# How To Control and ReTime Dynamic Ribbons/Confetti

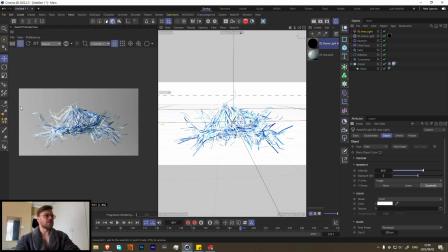[16:39]
That looks nice. I'm just going with the idea that this side's a little bit lighter than this side, so therefore the light should be coming from this side.
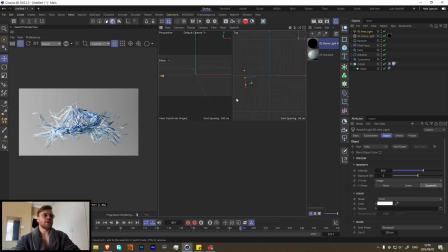[16:46]
That's the main thing over there. And then I think maybe all we need to do is just add one more light. That's just gonna come from behind, just to kind of get some nice highlights in the background. Or, sorry, to catch some highlights in the back of this.
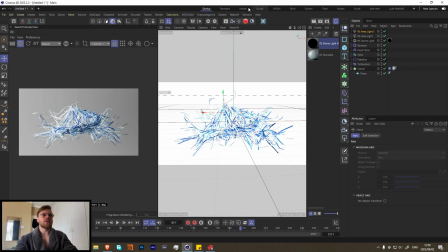[17:03]
Yeah, I think something like that looks good. Then all we need to do is set up a camera. Set this to a nice close angle. Something like that. And if you want, maybe just one other camera.
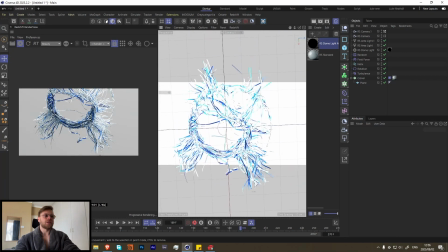[17:19]
And we can look at this downwards so that we can see our spiral over here. And, you know, this could be a logo, could be whatever you choose. But yeah, I'll obviously spend a little bit more time on the lighting.
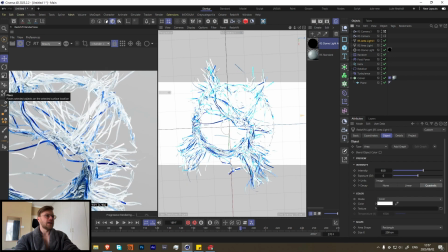[17:33]
You can see we are clipping over here, which does not look great.
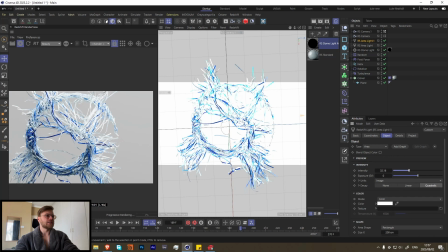[17:37]
But yeah, you guys can go and refine this and make it your own.
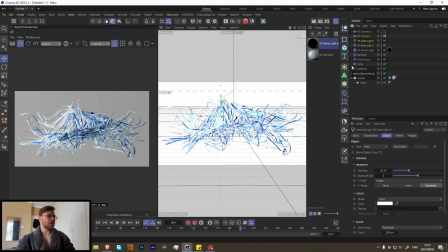[17:43]
But yeah, for now, I think this is enough for this tutorial. And I really hope you guys enjoyed this. I had fun doing it, so I hope you guys enjoyed it. And I'll see you guys next week. Don't forget, if you're interested in the project file, there's a link in my description. And don't forget to like and subscribe.
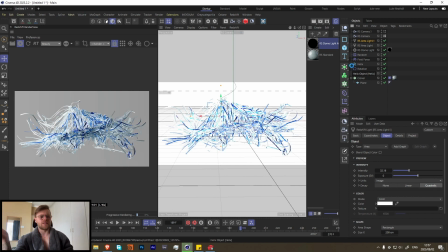[17:56]
And yeah, I mean, if you want to also follow me, my Instagram is, I don't think it's in the description, but it popped up on screen. It's just Motion and Design. But yeah, have a good one, and I'll see you guys next week.
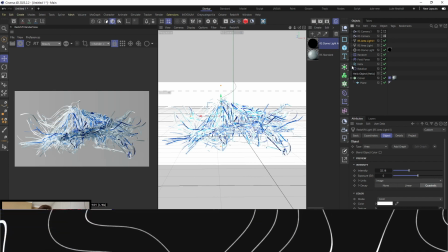[18:08]
Peace.